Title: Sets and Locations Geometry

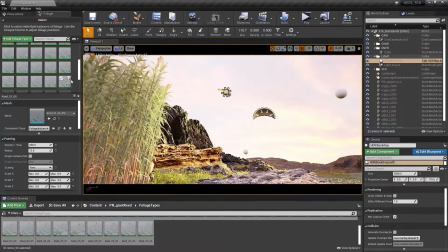(4:09)
This is a little bit of a departure from my initial gray box, but gives me the same sort of look and feel with the lines leading across the frame and also
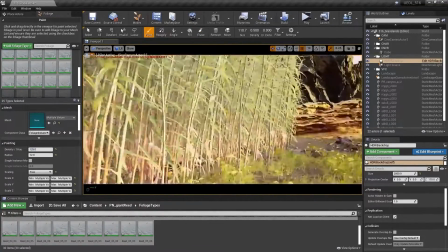(4:18)
opening up the space in the distance because I want the sun to sort of highlight the foliage in the distance and give
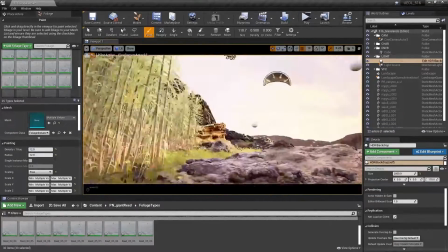(4:23)
me a real sense of depth in this shot.
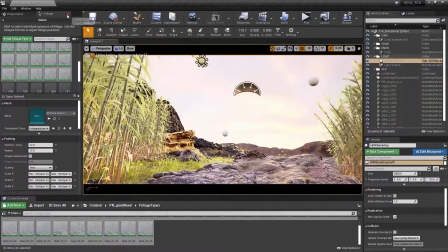(4:26)
After I've sort of put everything together in a very general way, what I'm going to start doing is placing my hero props into the environment.
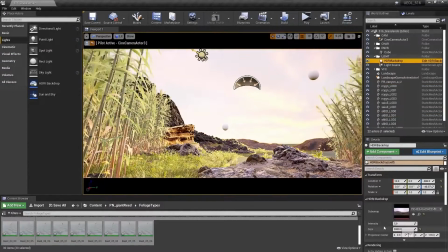(4:33)
Hero props for me are anything that I considered like sort of a featured item or object that exists in the frame.
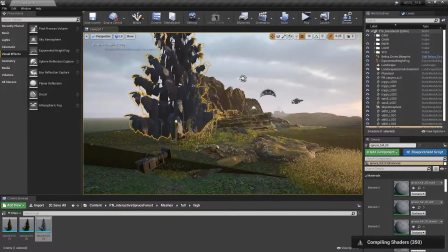(4:39)
So I'm not necessarily going to use the same mesh that I've used 20 times, with the sort of creative, iterative repetition approach to sort of fill out my level. I'm going to pick some sort of hero elements that are going to rest closer to frame,
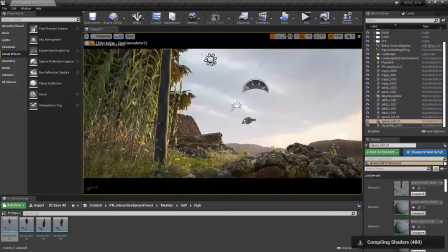(4:52)
and these are going to be much higher resolution too, so they're going to sort of draw the eye in terms of the quality. These items add to the overall composition,
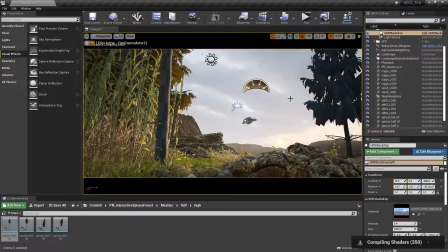(5:01)
And this is the part of my process, my personal process, where I sort of improvise a bit, and I just move stuff around. I see what works well. I start balancing the composition a little bit more. And this is all based off what the frame looks like. Once I have all of these elements together, it's time for me to jump into sort of tying this art direction together,
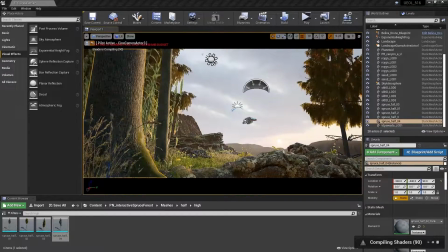(5:20)
because right now I have a lot of disparate sort of styles and color clashes going on,
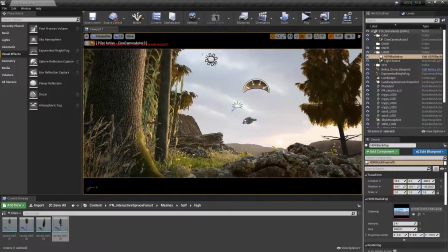(5:25)
and I want to make sure that I can equalize everything in a realistic way.
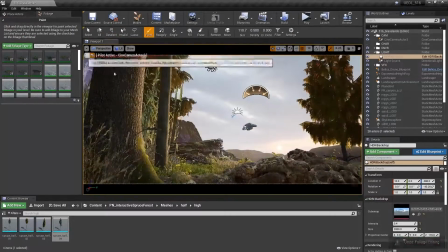(5:28)
But I'll only do that after I'm happy with how the geometry for my virtual set is laid out.